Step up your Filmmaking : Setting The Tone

Now, sound is very interesting. Your brain actually processes the audio before the visuals, I think I've told you guys that before. So that's why you hear a lot of people say sometimes, well audio is more important. Because even though you're seeing something, if you're not hearing what you're seeing, there's a disconnect, there's a miscommunication between your eyes and your ears, hearing and seeing. They need to work in tandem. So if we just hear the footsteps, and then we hear the wind blowing, and cars honking, and just the overall atmosphere, that just helps inherently, subconsciously, fill in the gaps and tell a better story, which also helps set the tone. Music is a huge contributor to the tone. We can take that slo-mo clip, play it with some sad music, we can play it with some epic music, we can play it with some hip-hop, and you're gonna feel three different things, and we're gonna set three different tones straight off. Here's an example of that.
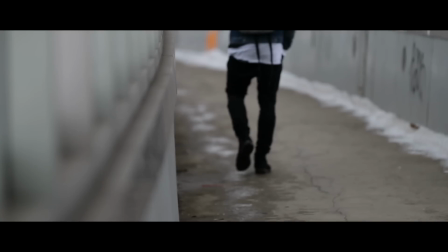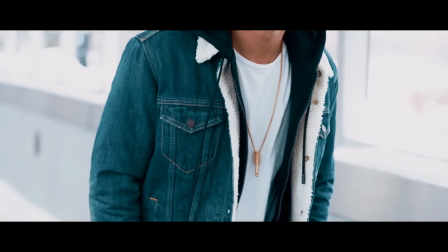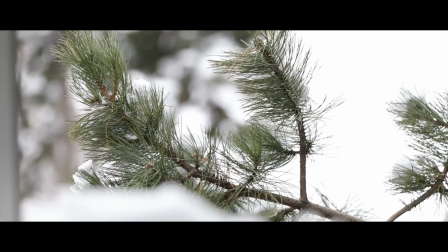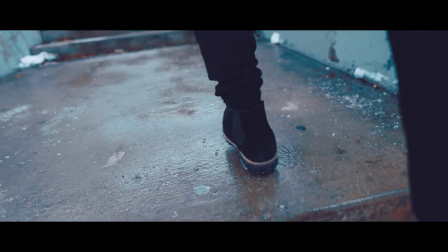Pretty sad, kinda lonely, the sad music goes with the slo-mo, it's kinda sleepy, and you're like, oh, all right. Let's change it up a bit.
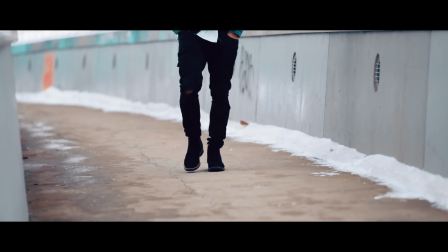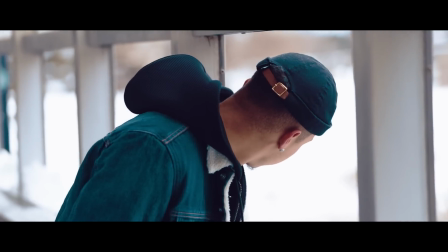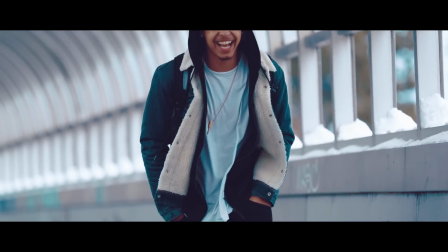Oh, totally different, like epic and way more substantial, those clips, each clip means something different when that music is building. We've set a completely different tone and made a completely different mood change. People are gonna feel totally different things when they watch that versus that. Okay, remember that clip of my friend running through the bridge with that shaky camera? Now let's try that with some intense music to pair that shaky, intense camera shot with some intense music.
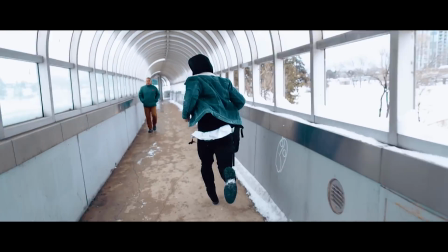Okay, I'm going to stop it right there. Let's add some sound into this clip. Maybe some sirens and a police scanner.
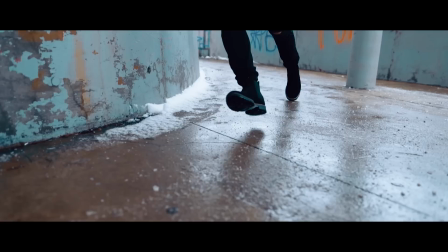Can you see now how the layers are adding and it's becoming more and more and more, right? So, we shot at this intentional 24 frames a second. We intentionally ran to make that camera shaky and add that stress. To match that stress, we put in some stressful, intense music that has a very high beats per minute. Now, we put in some sound effects, some sirens to go with that stress, like someone's being chased. We put in the police scanner sound effect. All of these things have now created this clip that really does set the tone so much better than it did before we had any of those things, and that's because we thought about the different aspects. We thought about those things before we shot them, and we went out and got exactly what we needed to get. Point number three, how does light affect the tone? Well, take a look at the scene we're in right now. I'm in a living room, it's nice and bright and white and clean and happy, but if I do this, now I'm in a cold room.
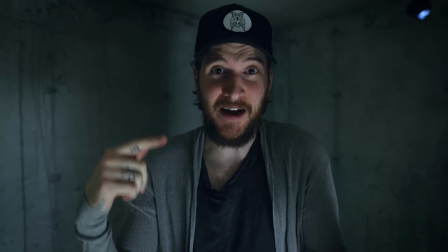(7:15)
How different does this look? How different does this feel? Now we're surrounded by concrete. It's way more lifeless, it's way colder.
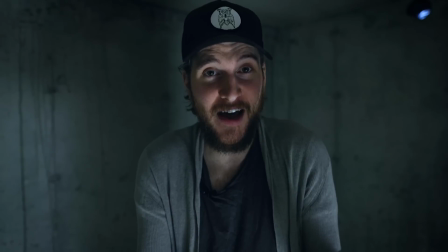(7:22)
It's a completely different vibe. It's a completely different tone.
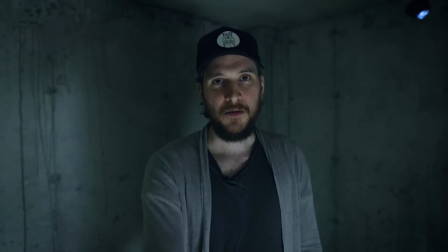(7:26)
If this whole episode started like this, what's up guys, Peter McKinnon here, and today we're talking about how to set the tone.
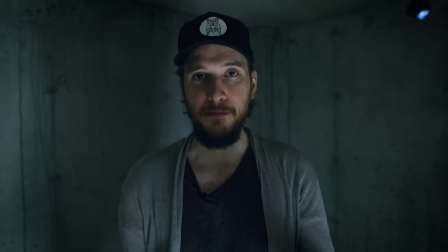(7:33) Different things in your videos that you can do to pull out different emotions from your viewers. Hope you guys enjoy it.
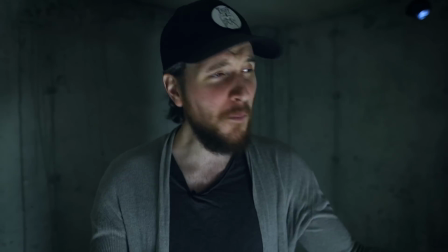(7:38)
Ugh, horrible, so boring and uninterested and depressing.
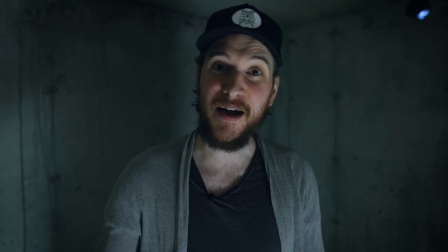(7:44)
Look where I am. Such a stark difference just in my inflections, just in where I'm standing, how I'm lit.
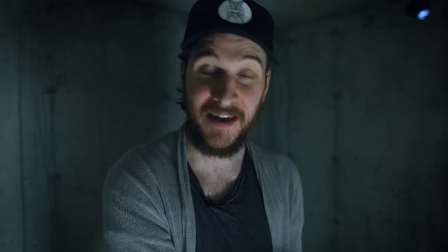(7:50)
You go back and watch the intro from the beginning.
What's up, everybody?
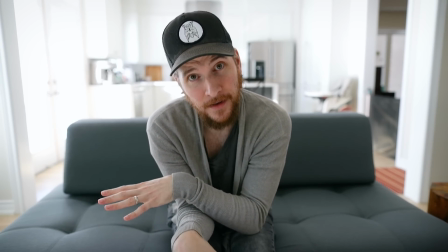(7:54) Peter McKinnon here, and today, it's a beautiful day outside, but we're talking about setting the tone.
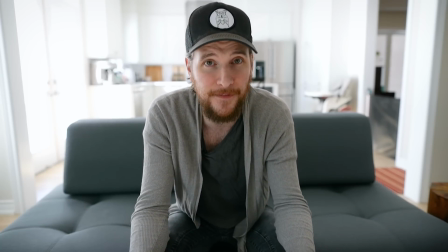(8:00) It's the second video in our ongoing series of stepping up your filmmaking, and ooh, I am excited.
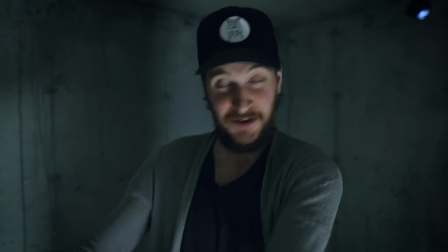(8:06)
We've set the tone completely different. this is gonna be a fun video, I might learn something here.
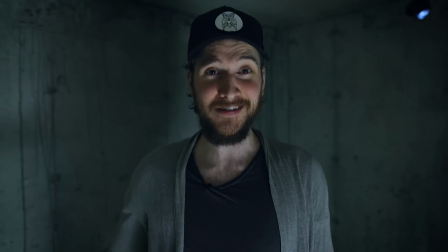(8:10)
Opposed to what that was. You're gonna be like, how long is this video? Nope, not sticking around. Okay, point number four, we're gonna talk about color and how does color affect the tone.